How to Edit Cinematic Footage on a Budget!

So, let's get into the video.
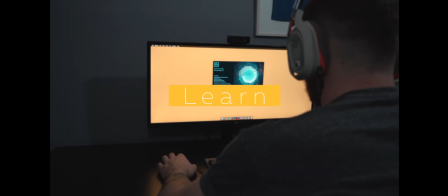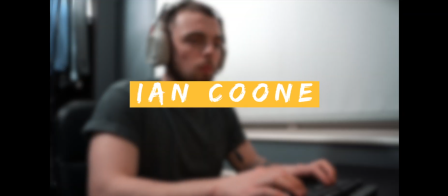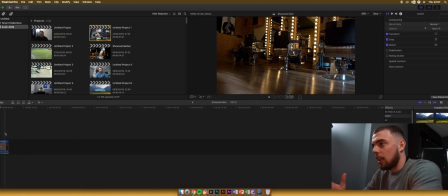146s
So, essentially what I'm doing here in the start of these clips is kind of just, in the edit, I'm setting the tone for where the edit is taking place and kind of showing the
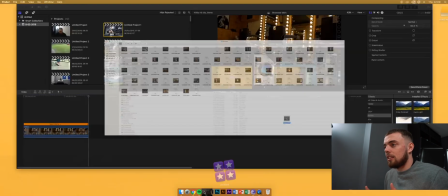159s
internals of the shop, if you will. So I'm getting it, kind of setting the scene of where this ad is taking place.
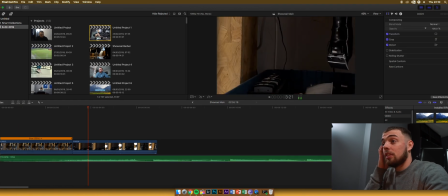168s
Also, I'm just listening to a bit of music on Spotify as well, so that's what that is popping up on the screen every now and again.
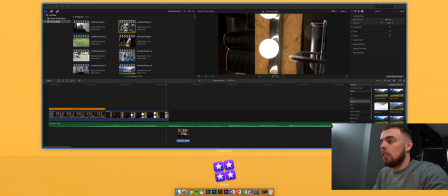175s
As I'm editing, I like to listen to the song that I'm actually editing to as well.
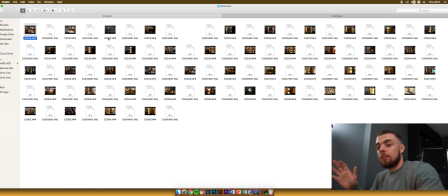180s
I edited this particular scene to a song,
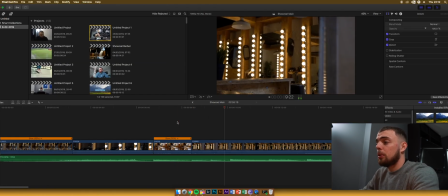186s
which I know people tell you you're not supposed to do, but I done it, so sue me.
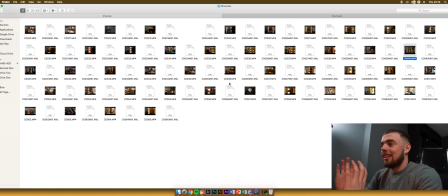193s
But yeah, so I'm essentially just looking through the clips.
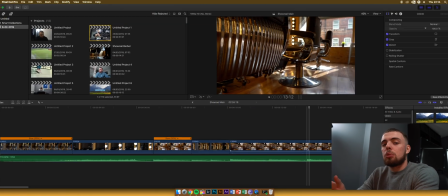198s
I have a lot of clips that I could possibly use. A lot of this was shot at 100 frames per second off my Sony a7 III,
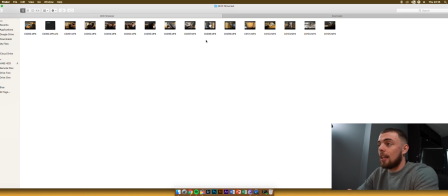205s
but you guys can shoot this off 60 frames per second and you'd get a very similar kind of style of video.
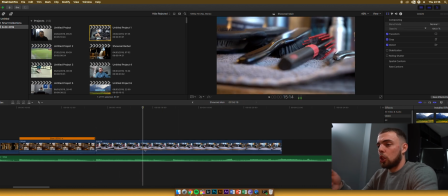213s
You know, I really enjoyed the brush shot that we're looking at kind of now.
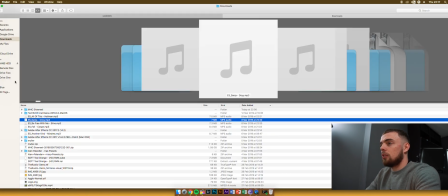220s
I really enjoyed that shot. I think it really kind of helps set where we were.
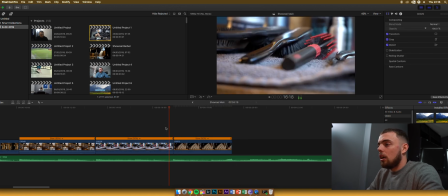226s
So I'm just scrolling through the shots, you know. I'm no master of film or creating ads or anything.
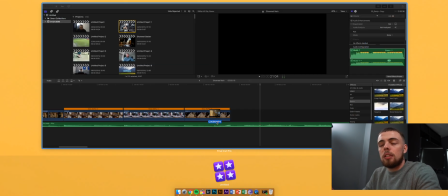235s
I just felt I went with what my gut said to go with, which is a major thing when you're creating something like this, you know.
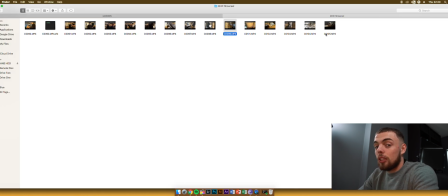244s
Like this clip, for instance, actually didn't even end up in the final edit. It was pulled straight away.
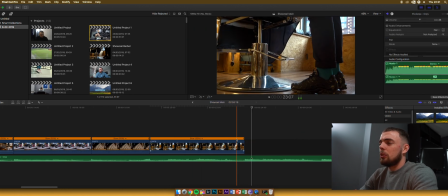250s
And as you know, I had I think it was about 150 clips that I could have used,
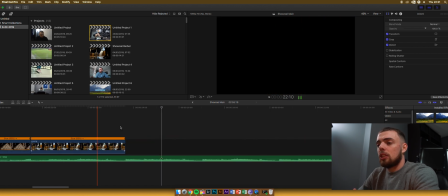256s
but I went for something like 20, you know.
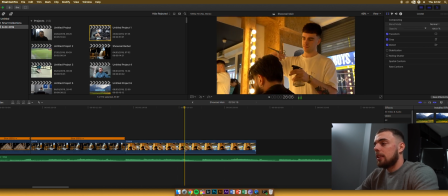259s
And that's a massive thing you learn on the way when you do start kind of editing and
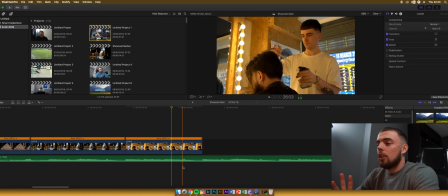268s
realizing what your qualities are, what your strengths are, what your weaknesses are,
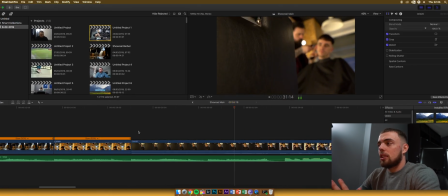272s
that you do have to kind of just take a step back and say,
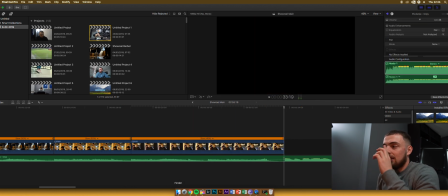278s
you know, that does not look right for what I'm editing at.
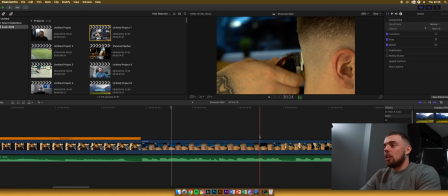283s
So then you just have to pull it, get on with it, and don't let it affect the rest of the edit, and don't try and force clips in.
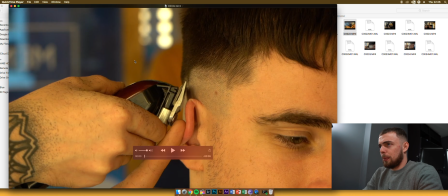291s
So I know we're going kind of super speed here at the minute, but you know,
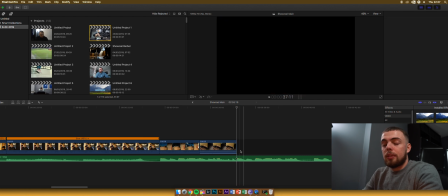296s
this is the this is the bit where the song drops, as you would have seen in the previous clip,
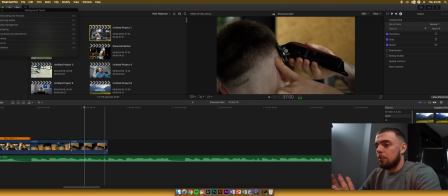302s
because you guys would have obviously seen this. So this is the bit where the song drops, where the taper starting to go up and down a bit quicker,
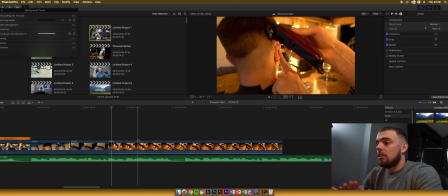311s
and yeah, you'll notice it.
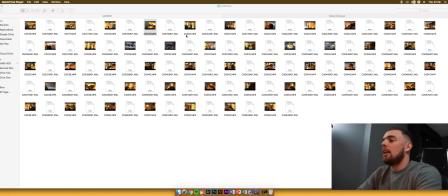316s
The colors are a bit different. In the shop that I was actually shooting, it was
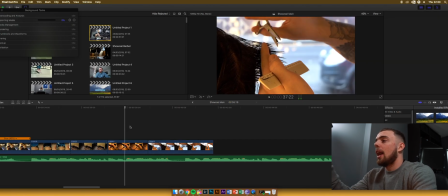323s
there was just the main source of light was a window at the front of the shop, and there was no windows at the back of the shop.
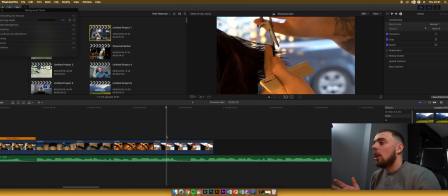330s
So I have to shoot from both sides.
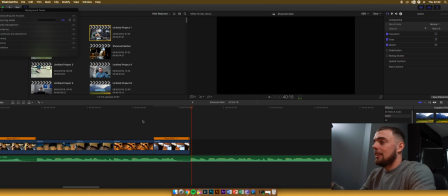334s
So what I do in the end, you'll see, is I'll color it to kind of match,
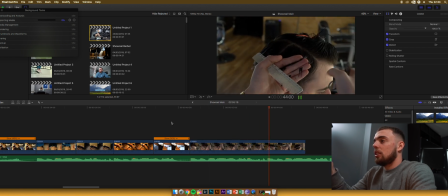339s
because you can see that image there is kind of a nice fluorescent light kind of white balance,
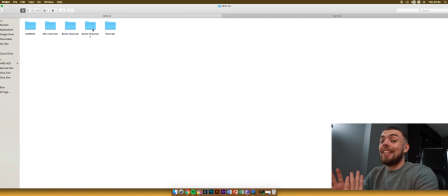346s
whereas some of the other ones are more just predominantly yellow, which is kind of interesting.
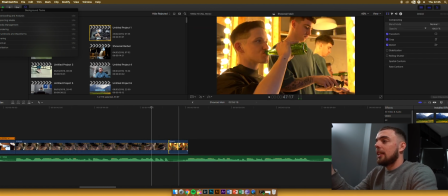353s
But yeah, so like the one of them drinking the bottle of Heineken is a predominantly yellow white balance,
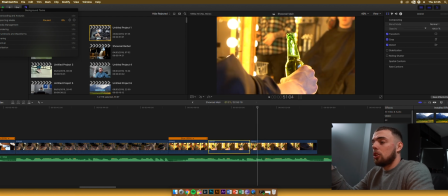361s
which is only natural because the actual shop is yellow.
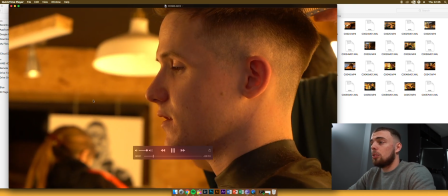367s
So you know, there was nothing really I could do about that.
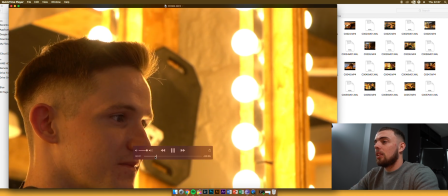371s
I had my great model David, who came down for a haircut so I could shoot some of these clips.